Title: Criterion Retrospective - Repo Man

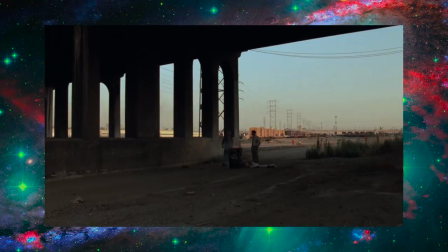For a film set in Los Angeles, arguably one of the most recognizable cities in the world,
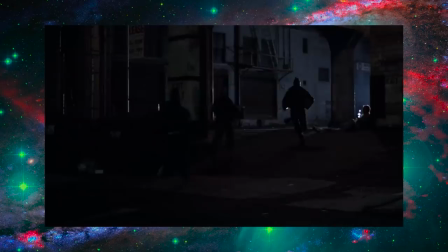you wouldn't necessarily know it if it weren't for a few scant shots of the downtown skyscrapers.
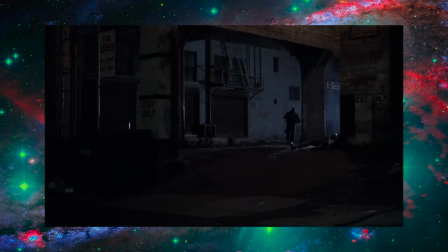Instead, most of the locations are comprised of urban decay, gentrified neighborhoods, and underground nightclubs.
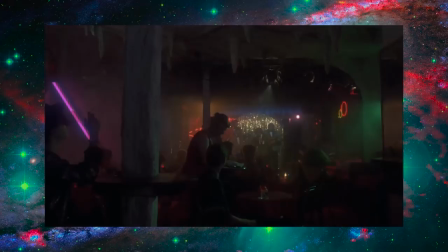This implies that the city is spread beyond its current reach, and we are seeing parts of it that don't actually exist, or at the very least haven't been filmed because of their less than glamorous appeal.
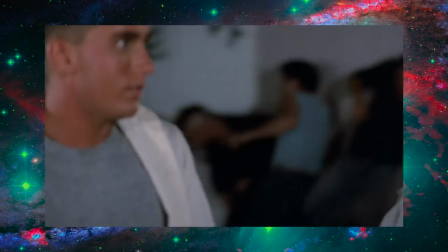It's also interesting to note the use of diegetic sound in regards to music.
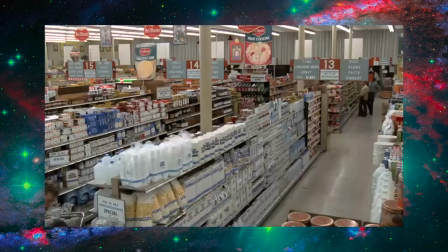The plug's rockabilly surf score is very reminiscent of what was found in Pulp Fiction films of the 50s, but the actual songs heard by the characters are almost entirely punk.
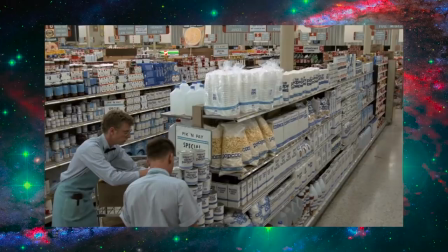Whenever a different style of music is heard, it's usually associated with the dystopia itself,
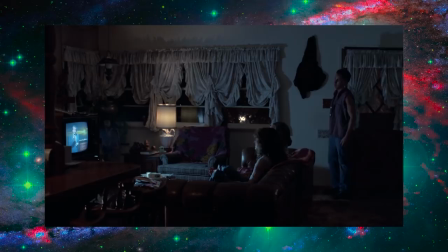such as when we hear light jazz in the Superstore and spirituals when Otto's parents are watching their televangelist program.
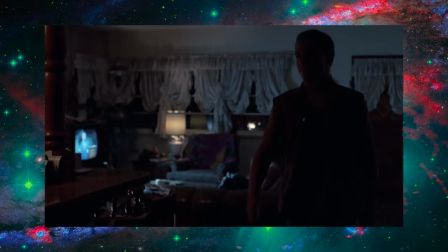Both of these complexes have a huge influence on the events, even though we don't necessarily see the effects until later on.
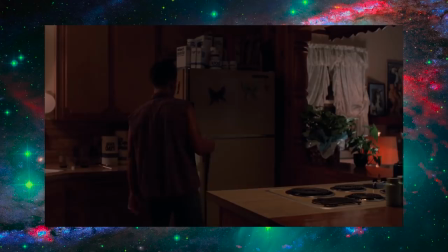The Superstore ends up having further reach them when the story starts, as evidenced by the generic food items seen throughout the film.
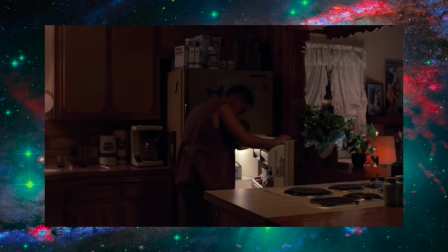To avoid any licensing troubles, the producers contacted several stores in the area to see if they had anything that didn't have a huge marketing presence.
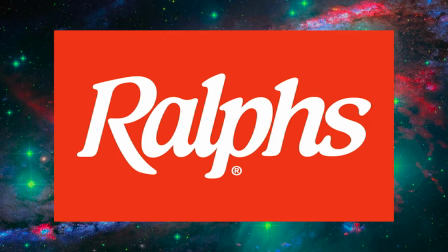California chain Ralph's Grocery Stores were cycling through their inventory, and were preparing to get rid of their expired stock when they were approached by Jonathan Wax and Peter McCarthy.
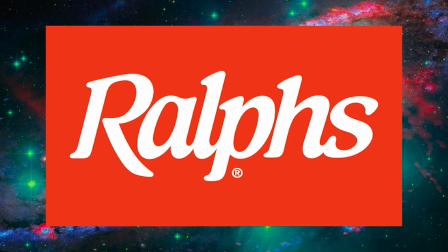After speaking with the general manager of one of the LA locations,
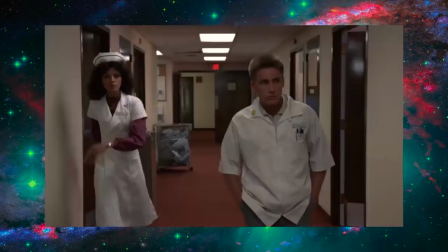they won him over with the idea for Cox's script, and ended up donating as many expired products as the production needed.
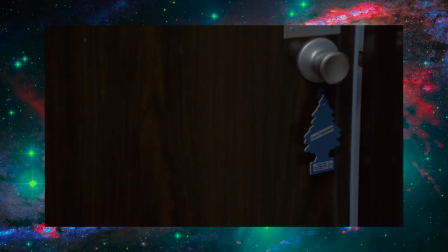In the end, the small Christmas tree air fresheners became the film's sole product placement, and they can be found in almost every car.
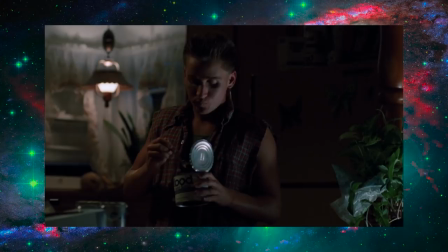The oddly ubiquitous Blue Stripe Foods added to the overall narrative in ways that Cox hadn't expected.
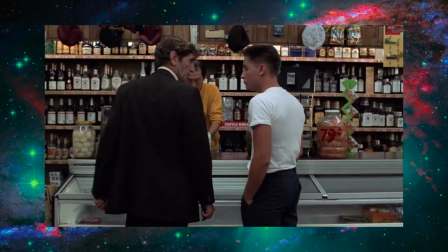Perhaps it was by accident, but I think that it makes for a pretty convincing case showing how corporations are slowly taking over small businesses.
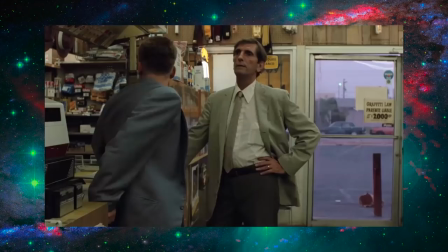Otto and Bud frequent a number of convenience stores.
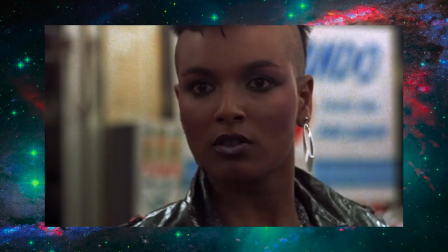Toward the beginning, the products are mostly name-brand, but as the city becomes more and more dystopic, we see the Blue Stripe Foods make their way to the shelves of these stores.
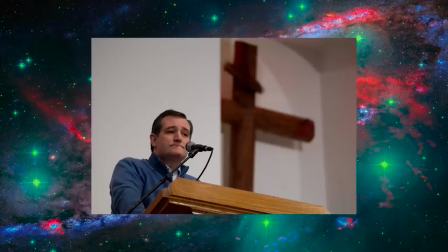It's a small detail, but it totally works given the themes that Repo Man builds itself on. The Televangelist program acts as something of an extension of the government.
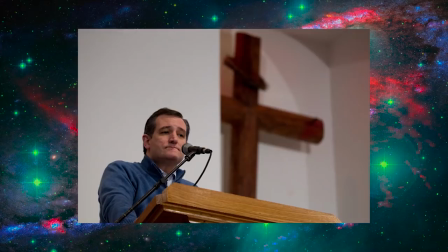Most politicians that describe themselves as religious fall on the right side of the aisle, and this show ends up influencing a number of people as the film rolls on.
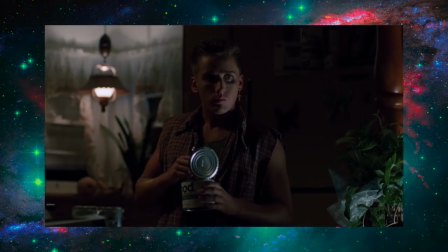Otto's parents become so absorbed by the sermon that they end up donating all of their son's travel funds to a church in Central America.
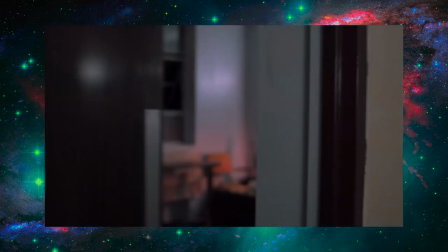However, the money probably never went in that direction, as the program is revealed to be just as greedy as everyone else.
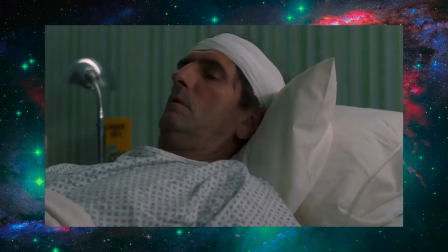When the contract for the Malibu begins spreading around town, we can hear Reverend Larry say this.
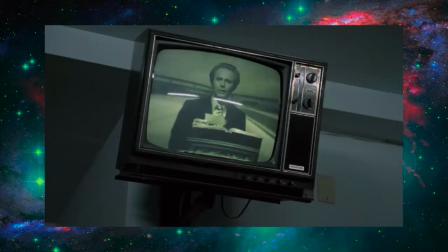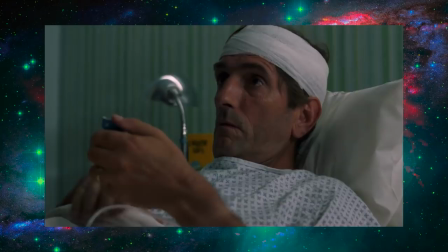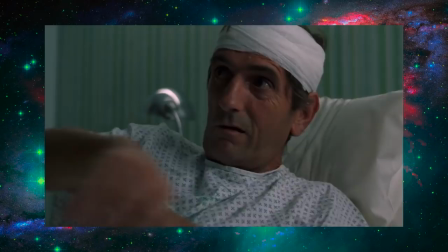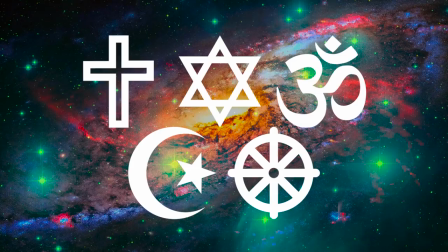Clearly a lie, this proves that it's all just a ruse. I'm not going to stand on some soapbox and lambast religious expression as a whole.
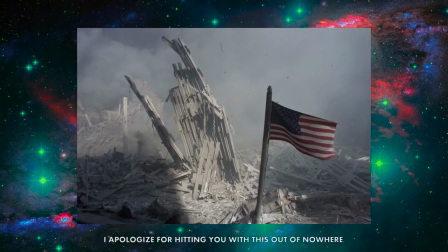After all, religion can be quite beautiful and rewarding, but that's not to say that people haven't been tricked in the past to commit some pretty heinous deeds because someone of the same faith told them to do it.
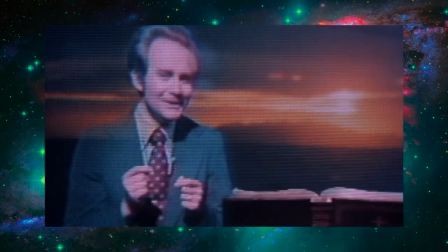During the 80s and 90s, there were numerous witch hunts against things that were deemed culturally destructive or inappropriate,
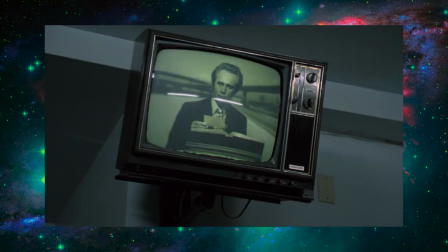and often religious stations such as the one shown in the film would rally people together as one uniform mind.
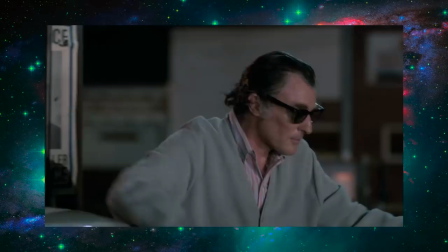If the church saw it as unfit, so did society. Last but certainly not least, there appears to be an election happening offscreen that is leading to the further degradation of the city.
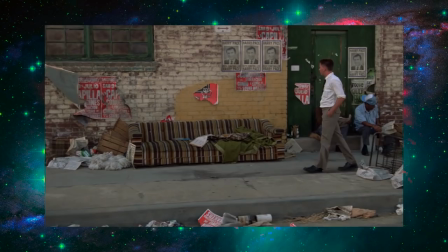Of course, we only get to see the posters flying off the sides of buildings while people are sick and dying in the streets,
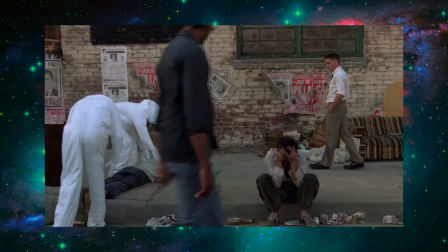but this imagery strikes me as one of the most brazen critiques of capitalism that I've ever seen. It suggests that the people at the top only care about the little guys for their votes.
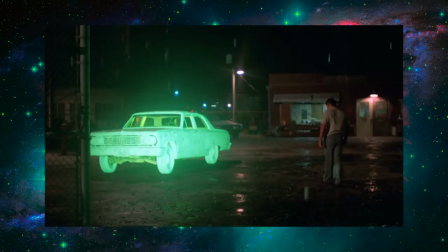After they go to the polls, they're essentially nothing to a big politician and perish away due to their negligence.
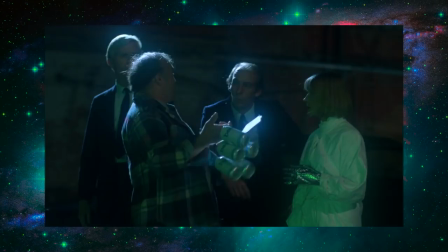In the finale, we see all three of these concepts slamming together.
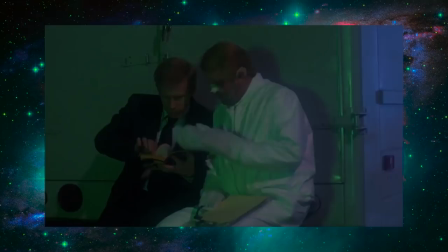Repo leader Ollie walks onto the lot with a six-pack of generic beer, Reverend Larry fails in his attempts to approach the Malibu, and government agents are fried left and right.
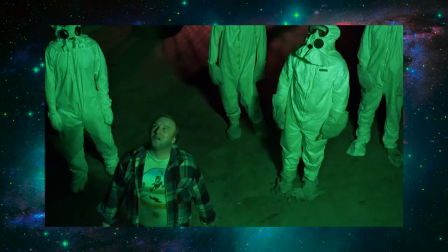If the film were to only focus on capitalist complexes without a compelling story,
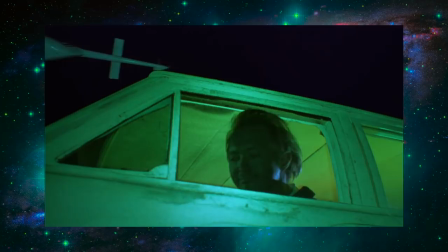it would get very tedious and preachy, but instead, the majority of Cox's commentary is left to be noticed in the background.
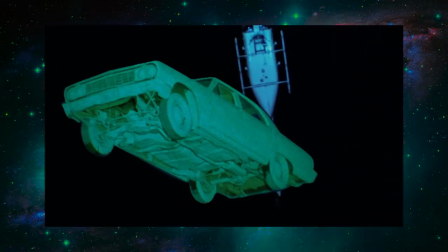The problem is that a lot of emphasis now lies on the apparent, and unfortunately, not everything in focus is as beautiful as you'd think.